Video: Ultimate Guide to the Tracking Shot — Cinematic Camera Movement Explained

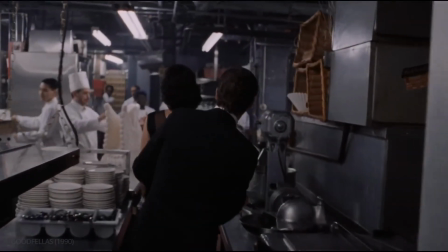4:11 Here, Martin Scorsese uses the Steadicam to float through the crowded Copacabana,
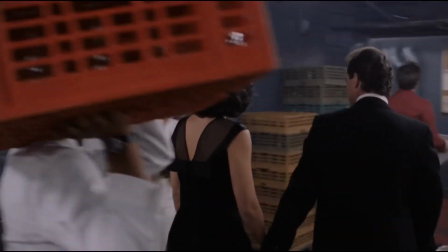4:17 a feat which would have been nearly impossible on a dolly.
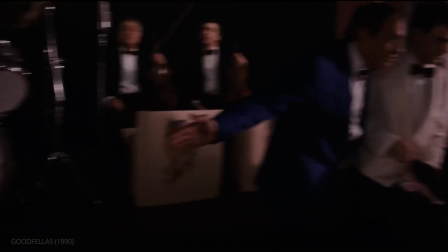4:23 The Steadicam smoothness emphasizes that Henry is at the top of his game.
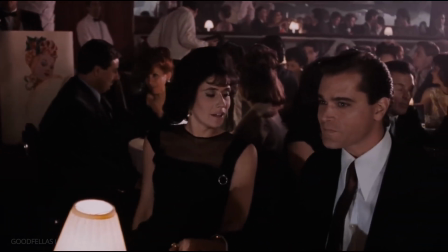4:28 Everything about the night is effortless.
What do you do? What?
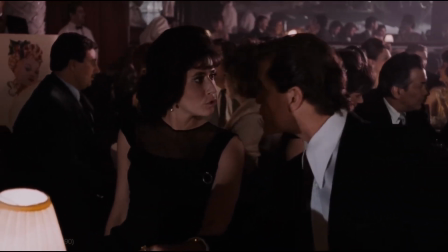4:34 What do you do? I'm in construction.
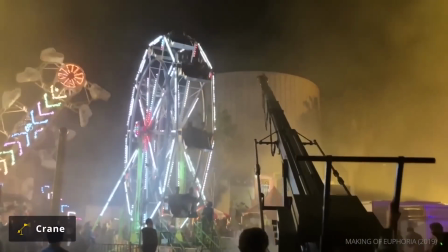4:38 Putting the camera on a crane, meanwhile, allows for more vertical movement.
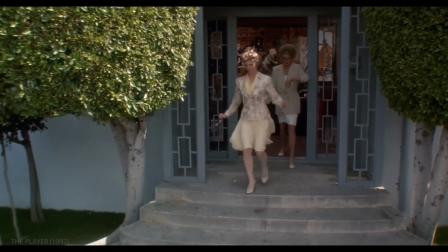4:45 In the opening scene of The Player, Robert Altman uses a crane to establish the main location of the film,
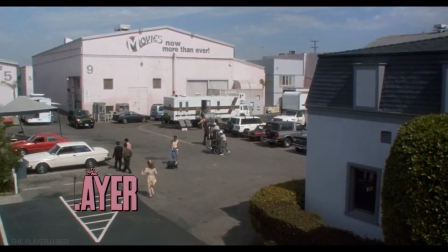4:53 a studio lot. The crane's mobility allows him to then move from character to character
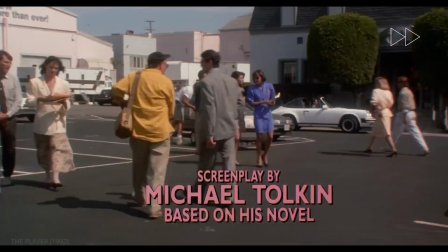5:00 all within one shot, which goes on to last over 8 minutes.
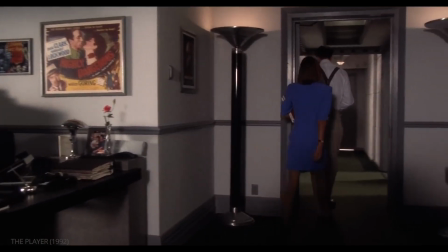5:05 The lead character is a 50-year-old female circus performer, a fire eater. Let me read the coverage.
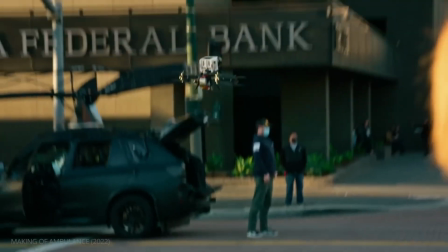5:12 In more recent years, filmmakers have also begun using drones in place of cranes,
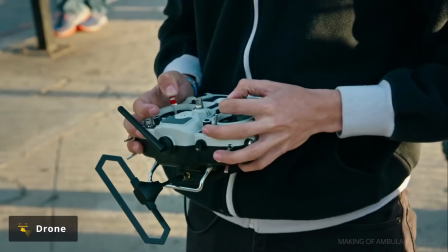5:18 allowing for even more extreme versatility.
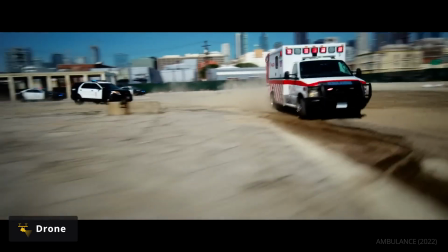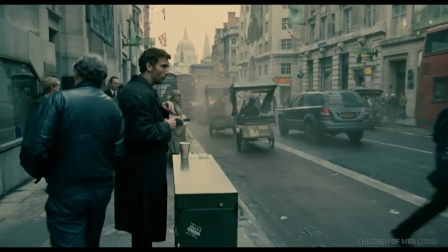5:30 But sometimes, smooth movement isn't the objective.
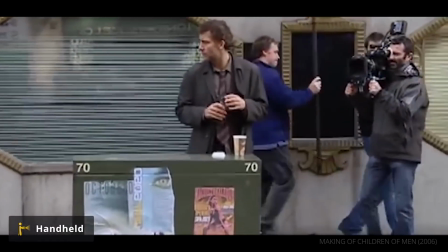5:35 A handheld tracking shot can infuse energy into a scene, as Children of Men illustrates.
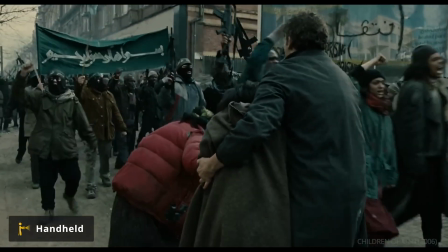5:44 Director Alfonso Cuarón and cinematographer Emmanuel Lubezki's use of handheld creates a gritty realism,
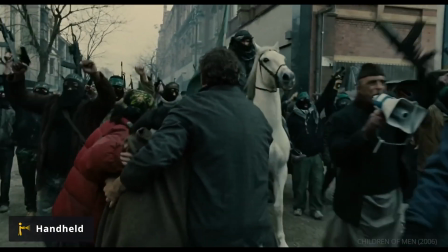5:52 making conflict look reminiscent of real war footage.
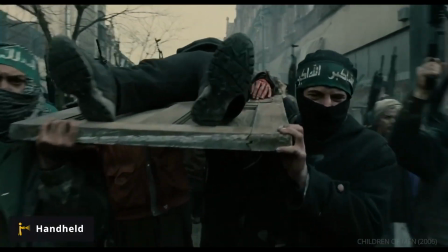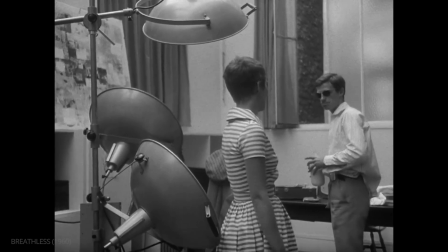6:04 Handheld isn't just for action set pieces.
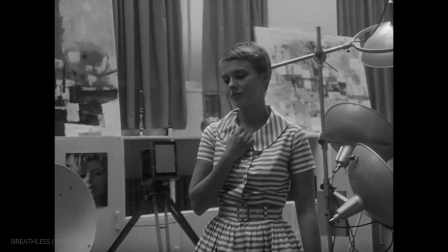6:08 French New Wave pioneer Jean-Luc Godard opted for handheld for this dialogue scene in Breathless,
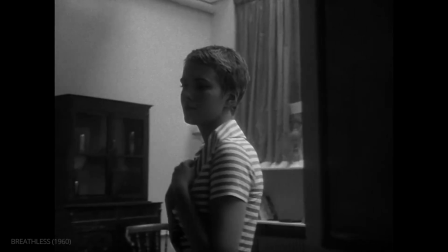6:15 adding an improvisatory feeling to the exchange.
Je ne veux pas être amoureuse de toi.
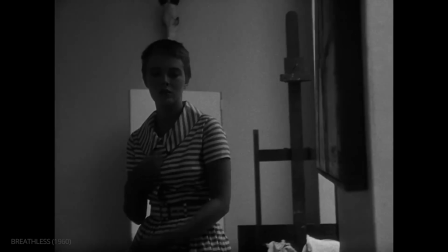6:22 But to avoid a distracting level of shakiness,
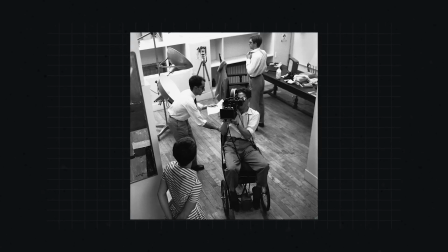6:26 cinematographer Raoul Coutard sat in a wheelchair, while Godard himself rolled him backwards.
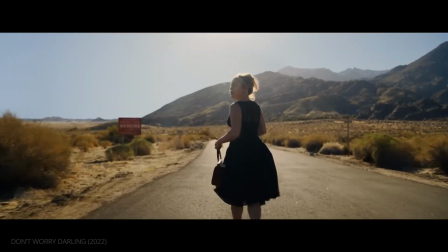6:37 A tracking shot can also vary based on lens choice.
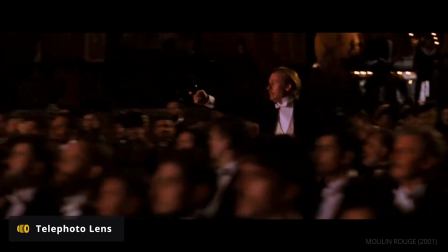6:42 A telephoto lens, for example, will compress the space around the subject, making an already hectic scene even more intense.
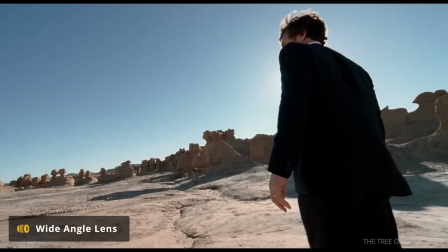6:55 A wide lens, meanwhile, can allow for more dynamic shots since it exaggerates movement.
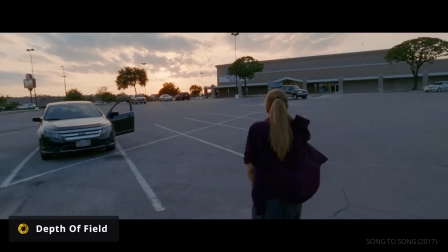7:06 Depth of field, too, is an important variable in tracking shots.
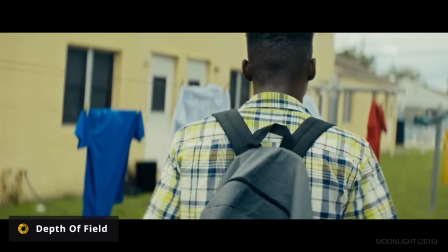7:11 A shallow depth of field can isolate a character from the world around them, while a deep depth of field situates them in their surroundings.
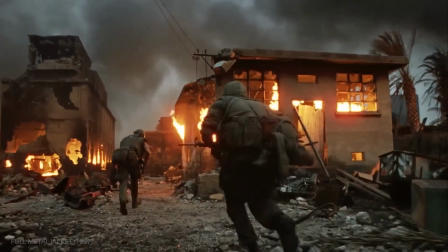7:22 Choice of equipment is a crucial decision when planning out a tracking shot, and so is framing and camera angle.
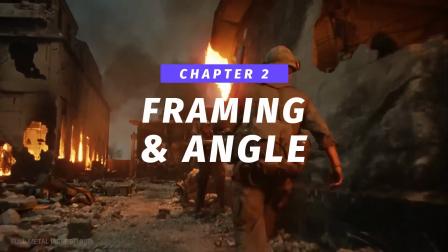7:30 What's a wall?
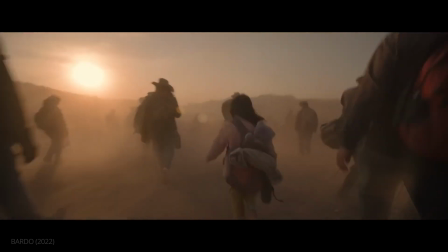7:35 The tracking shot's framing is a large factor in the effect it will have on an audience.
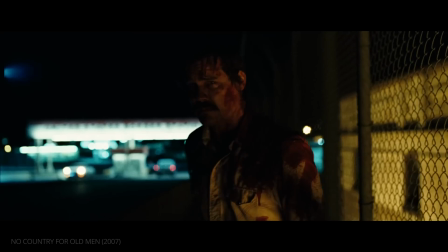7:43 A close-up tracking shot, for example, places profound emphasis on a character.
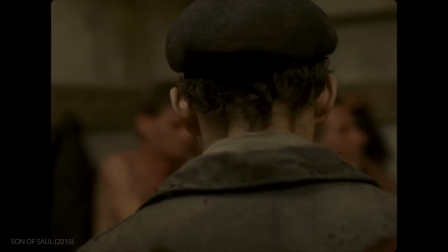7:50 Son of Saul uses a close-up from behind to create a sense of uncomfortable claustrophobia.
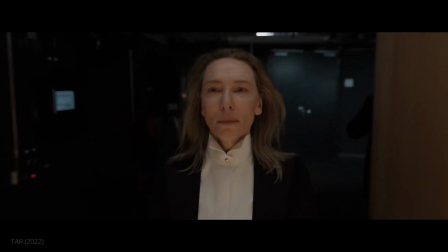8:01 In this shot from Tar, a medium close-up allows us to watch the complex shifting emotions on Lydia's face.
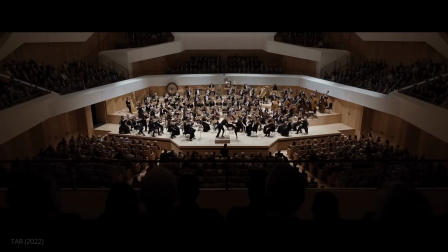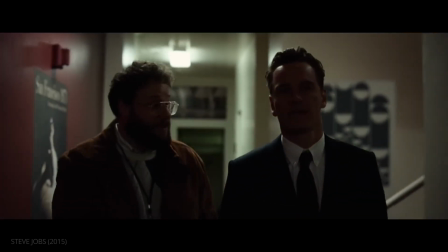8:15 The medium tracking shot is a common coverage choice for the Aaron Sorkin walk and talk.